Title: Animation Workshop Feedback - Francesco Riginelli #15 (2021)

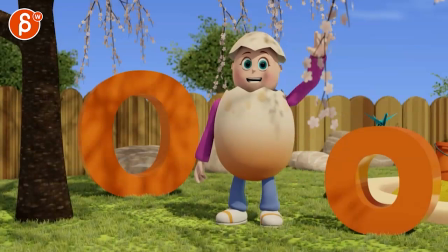0:03 All right, this is the full piece here.
Hello there! You learned another letter! Letter O makes the sound, oh, as in origami.
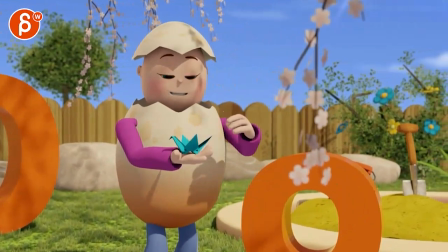0:14 Origami is Japanese paper folding. This one is a paper crane.
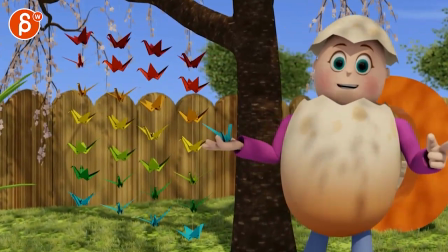0:21 Look, I made lots of paper cranes just for you cute
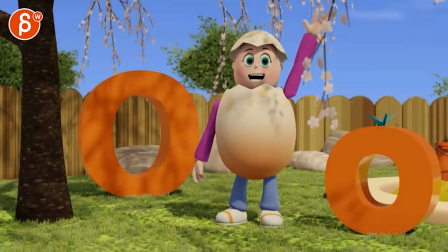0:29 i'll like it the thing i would say now just quickly this is like a superficial thing i love foreground elements and like staggering of elements throughout the scene so i'm i'm a fan of you know staging not staging which is kind of
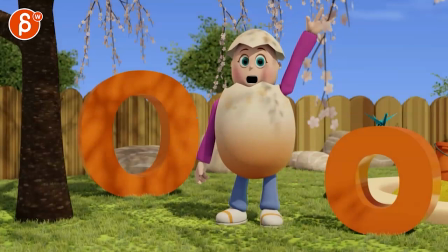0:44 elements in your scene like that but it kind of overlaps a bit too much subjectively here.
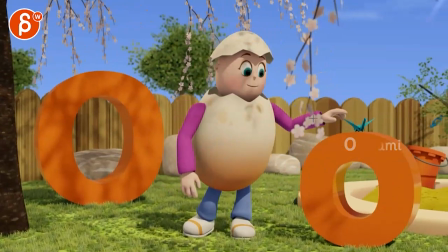0:53 Even here, he got something here, then he gets to here, because that's an important point to look at,
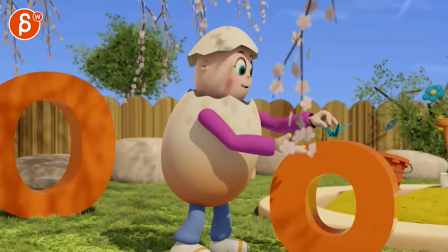0:58 and I feel like that needs to be not obstructed like that.
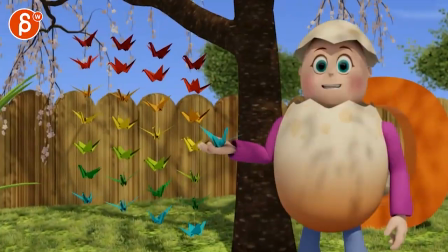1:03 And then it's okay, and then we're here, and then it's okay.
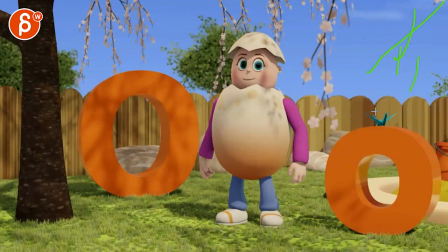1:05 So to me, given that there's so much empty space here, I would put it here, and you can put even closer one up here, just because it would give you a nice silhouette with this dark color um and stuff like that even like stuff like in the board in the foreground like i
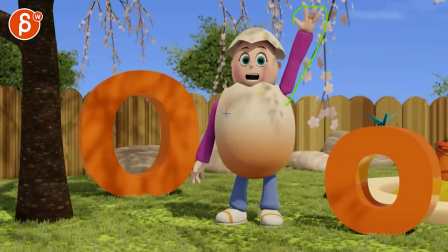1:20 like that stuff i just feel like right now we want to keep these uh moments there when he waves as clean as possible
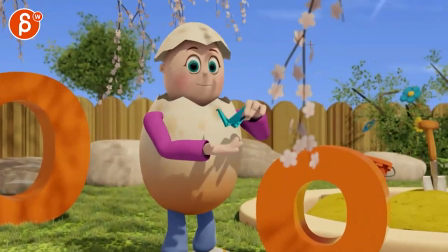1:30 just because there's no need like i like this like that there and you have that the
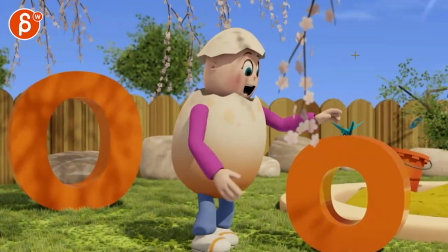1:34 depth there there's something going on but visually i would keep it somewhere here
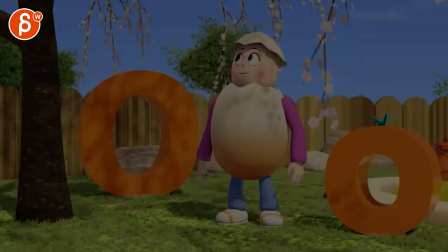1:39 anything that doesn't obstruct this view other than that
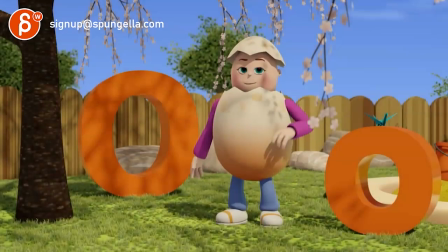1:44 there's some good stuff i think you could hello there turn off the sound just on that wave i think it will be okay to have a little bit of potential lean over this leg a bit more meaning that the weight shifts a bit over
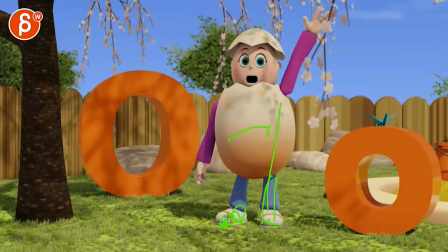2:02 which then has a slight foot shift this guy i don't know what that scribble was but this foot will kind of rotate this way pivoting off of here only because if you look at the feet through all of this i mean there's a step there but through all of that it's kind of
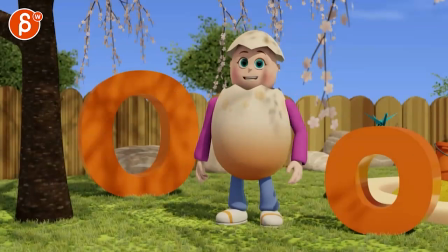2:18 like that the ik feet i don't want to move them feel and it would be okay if someone's just doing this all
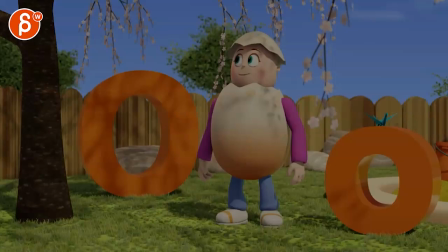2:25 the time or be kind of like hey i'm showing you this and that's fine but when you have a big move like this i think we could loosen them by we
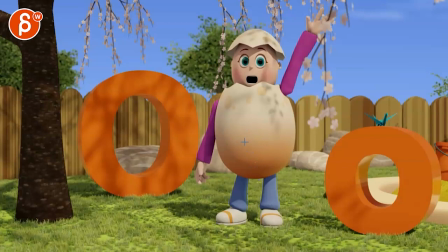2:32 it's the royal we i know you're doing all the work but we could loosen up the character bit where he goes, hey, and even if that's just a slight lean with a slight rotational adjustment there, not taking a foot off and taking a step.
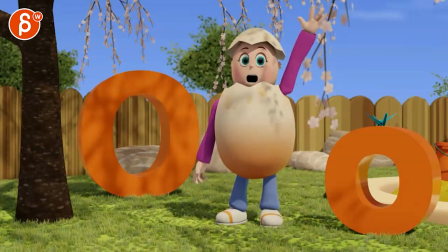2:45 Let's see. The rest is cool because you do have, through that movement, you got body movement in here. There's a good connectivity throughout all this. Even on that turn. I like that little head move and that wobble on the shell.